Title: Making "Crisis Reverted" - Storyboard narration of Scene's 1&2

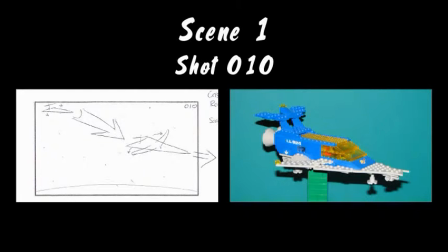0:00 Scene one was all about the cadet arriving at the research facility. This first shot shows the cadet ship that I built, and that I obviously was planning on doing some green screening.
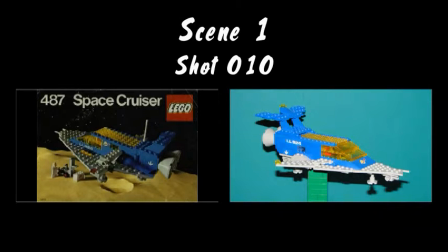0:10 My favorite Lego space set from when I was a kid was the space cruiser set from 1978, so I decided to make the cadet ship in a similar style. I figured that would help the ship look older when compared to the 33rd century ship that PWC was designing.
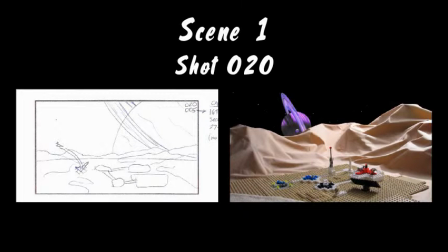0:25 This shot shows what would have been the cadet ship landing on a landing pad at the research facility. From the frame on the right, you'll notice that I built the entire set, but instead of using a special effect to show the cadet ship landing, I just used this still frame to open the film.
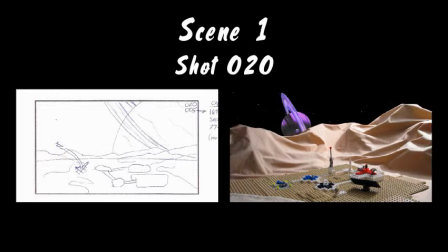0:40 If you look closely, you can see a small-scale version of the cadet ship sitting on the landing pad on the left-hand side.
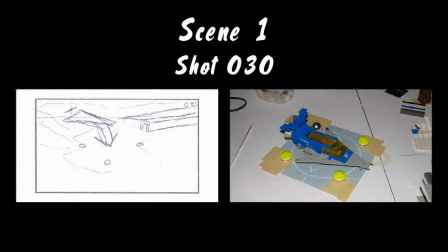0:48 Here's a close-up of the cadet ship landing and the full-scale landing pad I built, complete with landing lights.
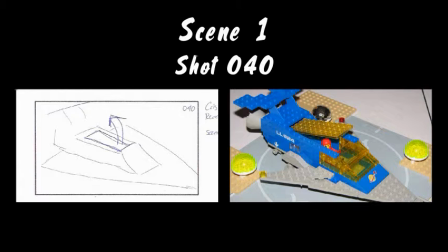0:55 This storyboard illustrates how the ship's hatch opens, which happens to be exactly how the old Lego set ship opened as well. In fact, the gray wing pieces, the blue decal pieces, and the transparent yellow pieces are all original pieces from my old set.
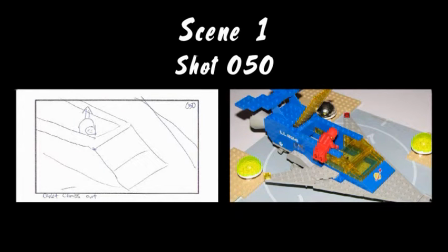1:11 I imagine this shot of the cadet climbing out of his ship would have been one of my most challenging shots to animate.
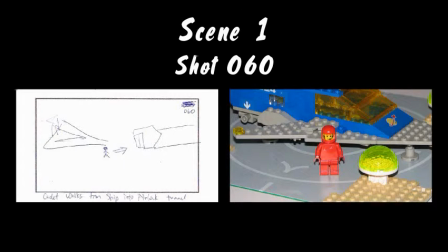1:18 This shot would have shown the cadet walking from his ship to the facility's airlock. I never actually got around to building the airlock exterior.
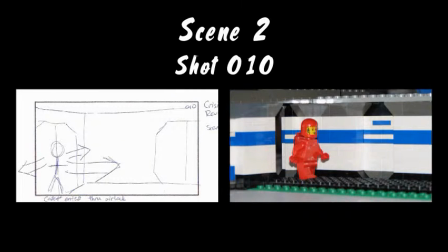1:27 Scene 2 consisted of the cadet walking the halls of the facility looking for Buchanan's office. In this photo you can see the only functioning door that I built on this set. In the film, I used both sides of this one door seen from both the hallway and from inside Buchanan's office.
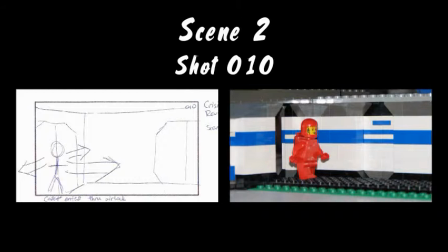1:44 None of the other doors that you see in this hallway set actually open. You'll notice that I numbered my shots as 10, 20, 30 etc.
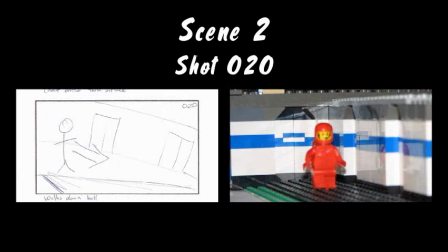1:53 That way, if I realized I needed a shot in between shot 10 and 20, I could just number it 15. I got this numbering idea from way back when I was a kid learning basic programming.
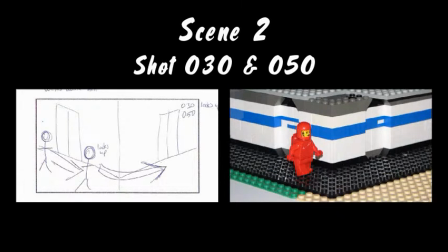2:05 Shot 30 was the cadet approaching the hallway corner and then stopping to read an overhead sign for directions. Shot 50 was the cadet walking around the corner after he'd read the sign and had figured out which way to go. Had I filmed this, I would have filmed both of these shots all at once to avoid having to set up the camera and the lighting twice.
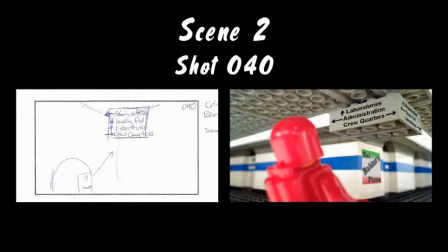2:24 This was the very first shot I filmed for Crisis Reverted, before we had decided to scrap scenes 1 and 2. I went to a lot of trouble to build the hallway ceiling and ceiling lights just for this one shot. The gap between Lego plates on the ceiling has white crepe paper sagging through it,
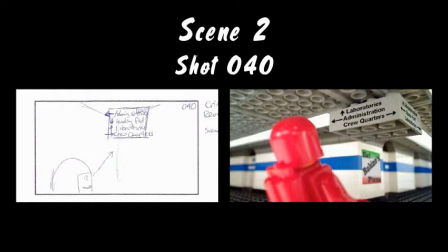2:40 and then bright lights from above shining down through the crepe paper to imitate fluorescent ceiling lights. Both the text on the overhead sign and the Rubino's pizza poster were added in post-production using PaintShot Pro. I had been working a lot on the script over pizza at Rubino's and thought it would be cool to add a reference to them into the film.
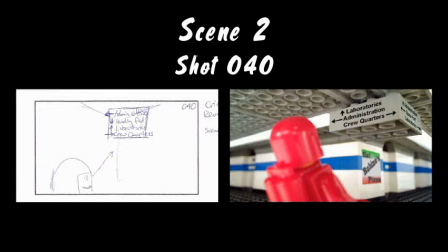3:00 If I remember right, we hadn't even decided on the cadet's face yet when I filmed this shot. I really liked the look of this shot and was pretty bummed that I couldn't put it in the film.